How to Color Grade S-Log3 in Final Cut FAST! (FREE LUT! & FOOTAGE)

Alright, so in today's video, I'm breaking down how you can color grade S-Log3 footage in Final Cut Pro using my free LUT and a couple of tweaks to make it pop even more.
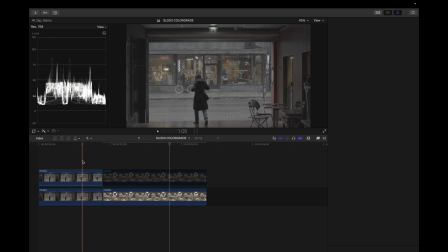Let's go. First thing I did here was to add my conversion LUT that you can download in the description below. I went in here, dragged this on top there, and then I added my S-Log3 conversion LUT, which you can download in the description below. You can also download this particular clip in the description below as well if you want to grade along with me.
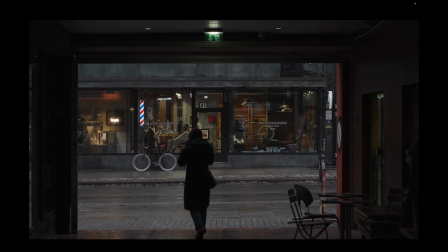So what I did here was to add this LUT. Boom. As you can see, it's looking really nice already, but we need more contrast and saturation in here.
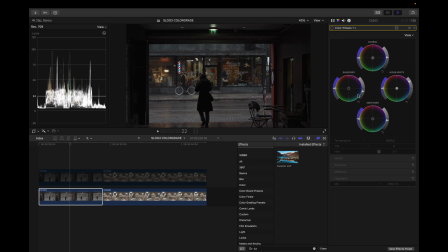So what I did was to add a color wheel, and then I added contrast by dragging down the shadows and lifting up the highlights quite a bit. I also dragged down the midtones a little bit and dragged up the overall exposure just a little bit, as you can see. Boom. So what I did next was to basically add a new color wheel,
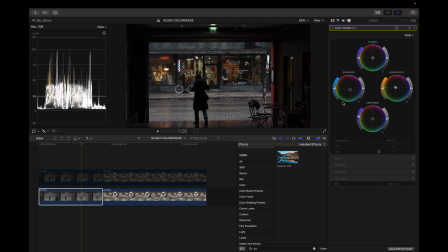and in here I started grading everything. So I dragged blues or teals in the shadows, I dragged warmth in the highlights, and as you can see here, I dragged a little bit of saturation in the midtones as well, and that's basically all that I did.
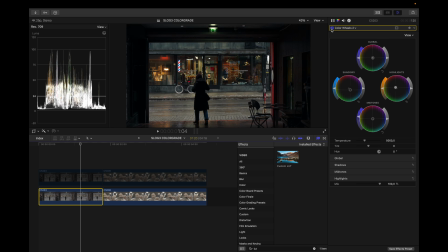Boom. So if I take this on and off, you can see that it creates this moody look. I think I overdid it a little bit, so I'll drag this a little bit down, and maybe even the midtones a little bit down to make it a little bit darker. Yes, I love this look, and this is how it looked with my LUT applied.
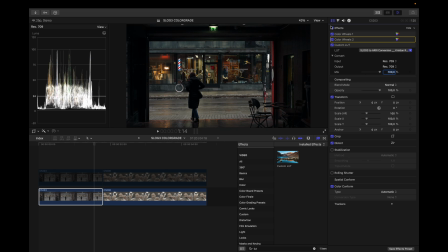This is with the correction and with the grade. Before, after, before, and after.
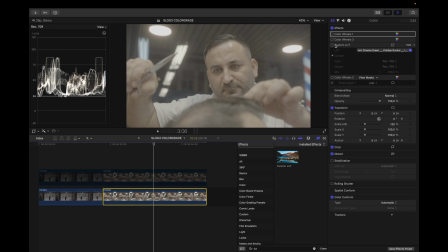So in this clip, I did something very similar, but I used another LUT. I used the RV Cinema Green LUT, which you can download, link in the description below as well.
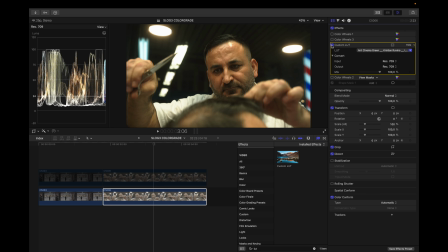And in this clip, as you can see, boom, this LUT is really doing the heavy lifting.
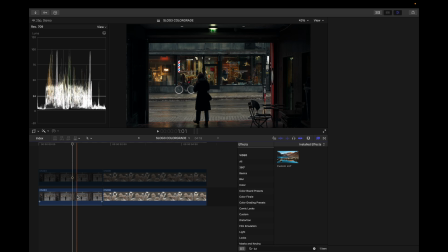And the only difference between this LUT and the first LUT that I used is that this LUT is a conversion LUT.
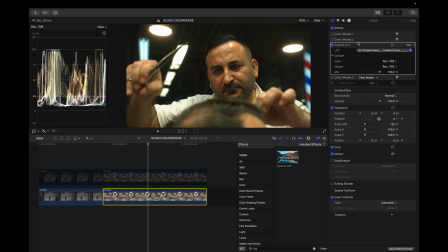The RV Cinema Green LUT is basically a conversion LUT with a creative grade to it.
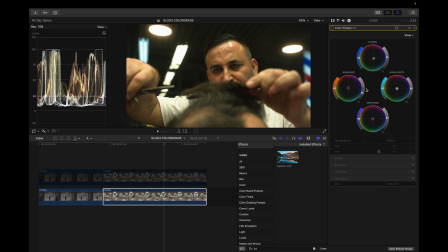Anyway, the next thing I did here was to add this color wheel. And in here, I dragged down the shadows and lifted up the midtones just a little bit, and also the global, just to, you know, fix the image and the exposure a little bit. And boom, as you can see, it's looking a little bit dimmer, and I like that.
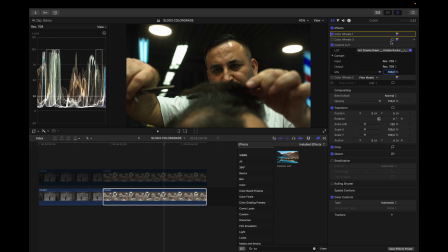So next thing I did was to add a new color wheel, and in here I added a little bit saturation in the midtones and in the highlights, and boom, that's how that looks. So it gives a little bit more colors on his face. And the last step I did here was to basically add a new color wheel after the
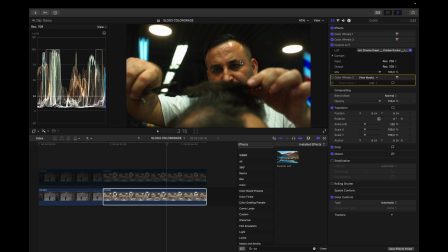LUT and adding a mask just to mask his eyes and lit them up a little bit more.
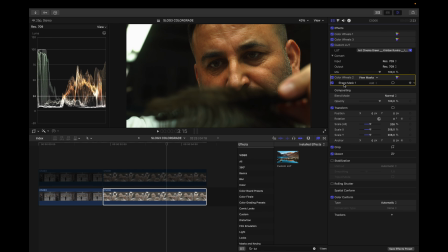Before and after. I'm not sure if you can see it, so I'm gonna zoom in here and show you before, after, and after.
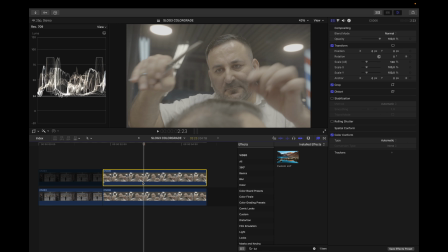Using masks is really powerful. This is the before and this is the after, before and after. That is it for this video, guys. Thank you so much for watching. I really hope you got something out of this video, and if you did, I would really much appreciate it if you gave this video a like. So yeah, thank you guys for watching, and have a beautiful day. Peace.